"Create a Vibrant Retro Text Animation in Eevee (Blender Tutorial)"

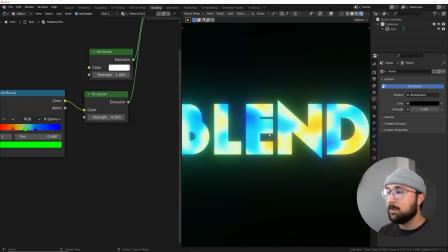(4:09)
And then let's go ahead and bring that emission up so it glows a little bit. So that'll fade out some of these colors and we can bring saturation back in in post.
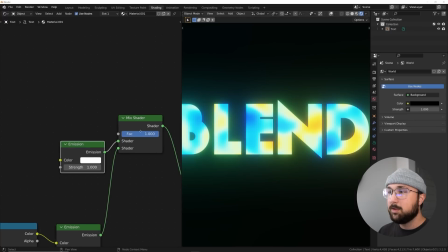(4:17)
All right, now we need to deal with the white. So the way we're going to do that is get a color ramp.
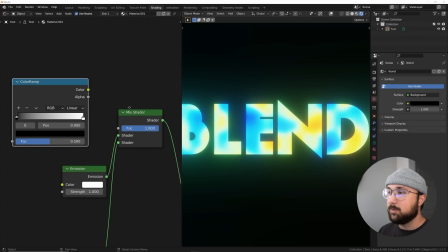(4:23)
And the white node is why we beveled the edges really harshly. So put that color into the factor.
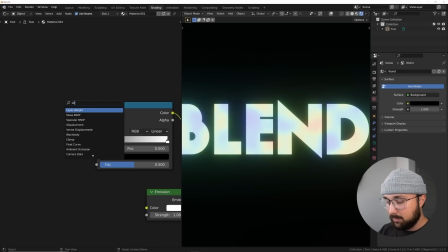(4:30)
We're going to go ahead and get in a layer weight node and use facing.
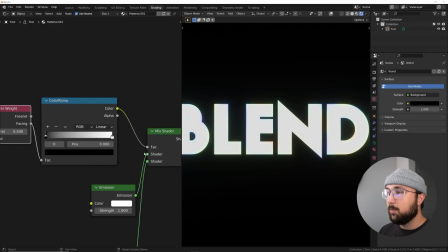(4:36)
So once we do that, we're going to go ahead and we need to flip the color ramp.
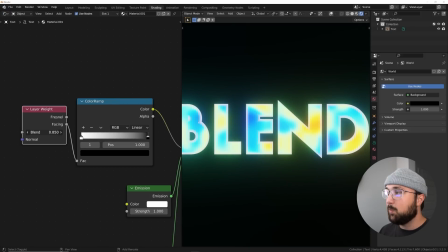(4:43)
And then now with this blend, we can add this white edge and then bring up the brightness a little bit.
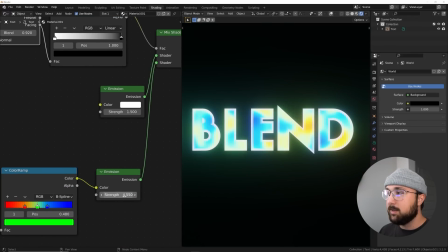(4:52)
Now we have this white edge around the scene, something like this.
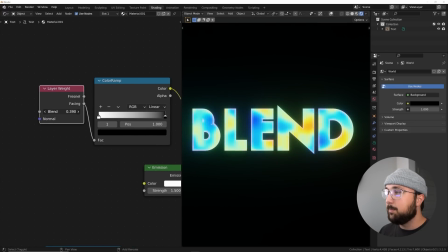(4:57)
So you can just kind of tweak it a little bit, but basically notice it with no layer weight.
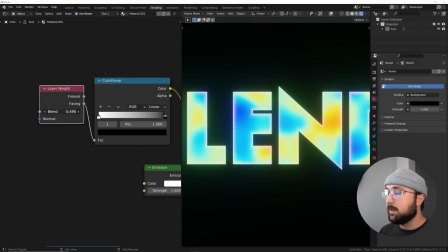(5:03)
See how it looks. If we implement some layer weight, it's going to exaggerate the corners there, the edges.
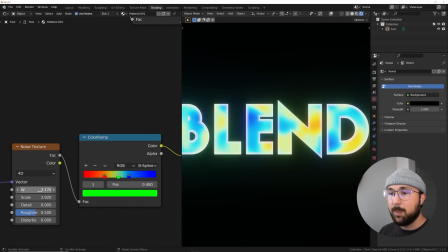(5:12)
And that is what really is going to give it that kind of retro feel as well. Not having it flat, but having it very obviously three-dimensional.
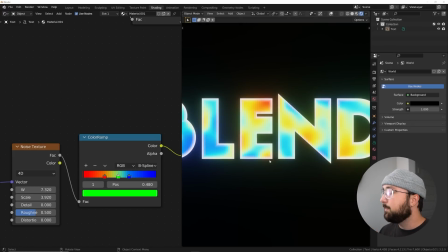(5:21)
Very, very kind of older style. You don't see this very much nowadays. Now that we have this, we might as well just animate it.
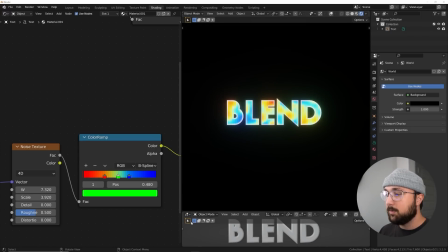(5:29)
So I'm going to go hit this little button here. So I brought up a new window. hit the button, we'll go to a timeline. And we're going to keep it at 250 frames. And then here on the preferences, keep your default interplacing at linear.
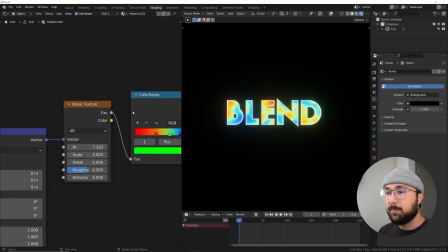(5:42)
Go to the animation tab, default interpolation, make it linear. So let's see, how much do we need to do this? So let's go ahead, keep it at frame one. We're going to do a boomerang instead of like doing a really good loop because this is going to be five frames a second.
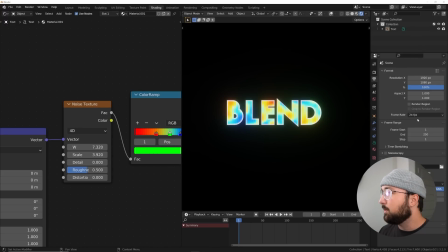(5:58)
It won't really matter. So let's go ahead and make that five frames a second really quick. So on the printer icon, go from 24 frames a second to custom, five.
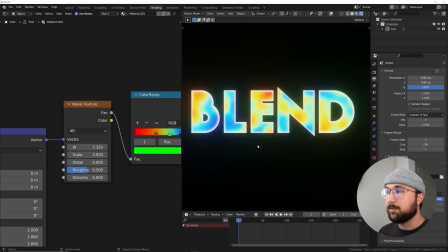(6:07)
All right, cool. And that's going to make it look kind of stop motion, again, adding to that retro feel. So now that we have this, let's go ahead and do that. So hover over the W, hit I, go to the very end. I'm going to click on that and then hit I again.
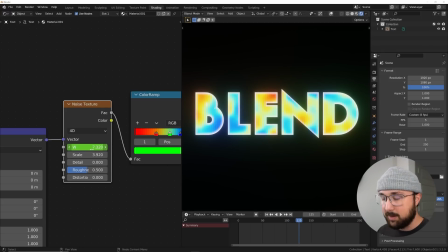(6:26)
And then right here in the middle, somewhere around here, let's go ahead and use, so, you know, put your W as much as you want. And then that's not, not the greatest.
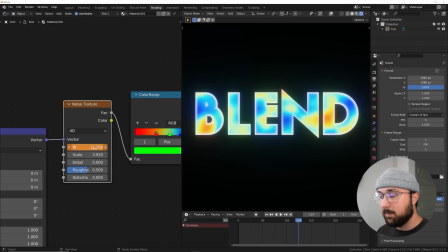(6:42)
So we'll put it back here to the middle and make it far more. Now my memory served me wrong. We're actually need to be at 10 frames a second. There we go.
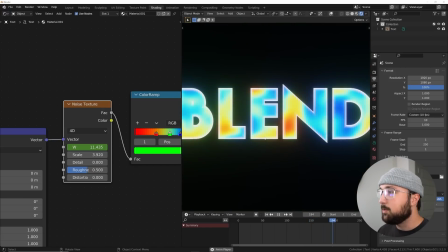(6:52)
That's a lot better. So now we have this kind of stop motion. Look, it's very like, it just doesn't look very smooth.
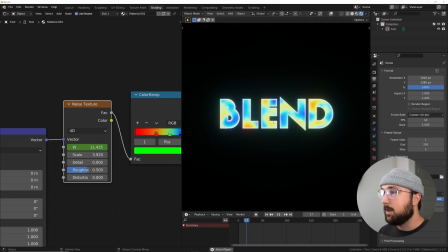(7:00)
It's kind of jittery. It's kind of weird. And that's really going to add to that retro feel. So now we've done that portion.
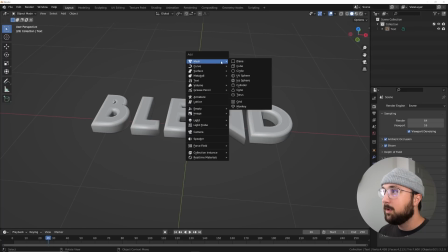(7:07)
Let's just go ahead and give this guy a background. So I'll get a plane and then I'm going to scale it up.
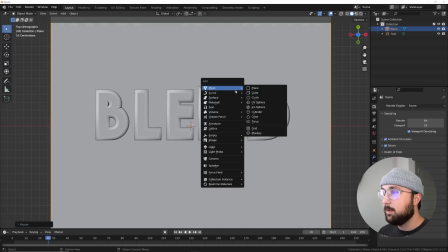(7:14)
Let's hit the tilde key and go to the top. Let's go ahead and add our camera.
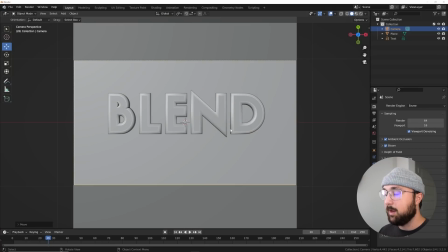(7:18)
We need to get that going. Bring that up, hit zero to go to the camera view. I'm going to hit G to start that out.
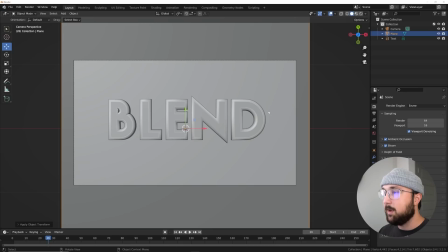(7:25)
So bring it up like this, control A, apply that scale. And I'm going to hit tab, right click, click subdivide. And then let's see, I think 15, maybe 20, that ought to look really good.
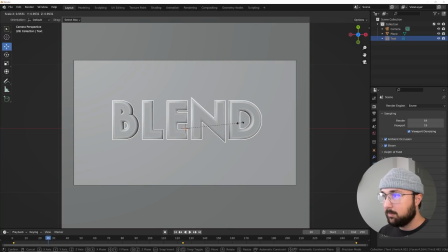(7:41)
And then maybe we can scale this down a little bit like that. And then I want this to be behind it.
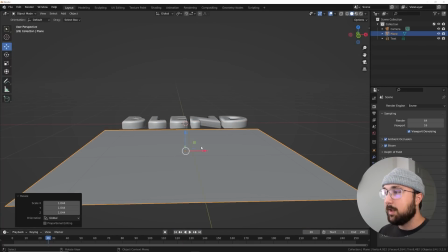(7:47)
There we go. So now we have this, we're going to go ahead and add a wireframe.
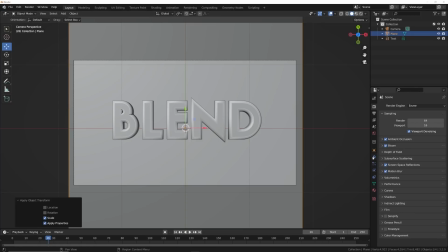(7:53)
So let's first off, hit control A and apply that scale. Can't remember if I did that. Let's go ahead and add a wireframe modifier.
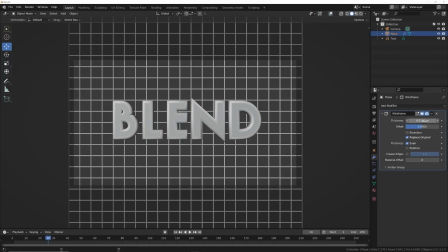(8:00)
And then bring that down. We're just going to add an emission material with a gradient to really sell.
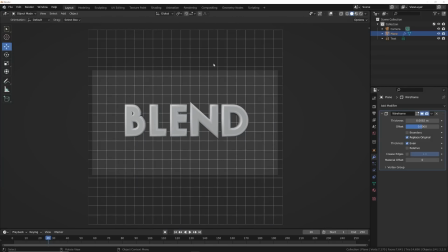(8:06)
Again, we're going for retro. Retro loves these kind of grids and stuff like that.
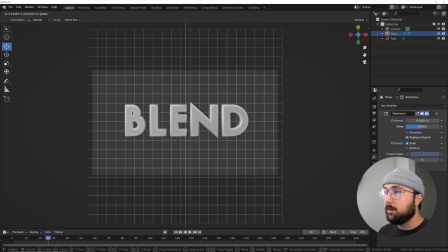(8:11)
So we really want to kind of go after that and then keep it within this. All right.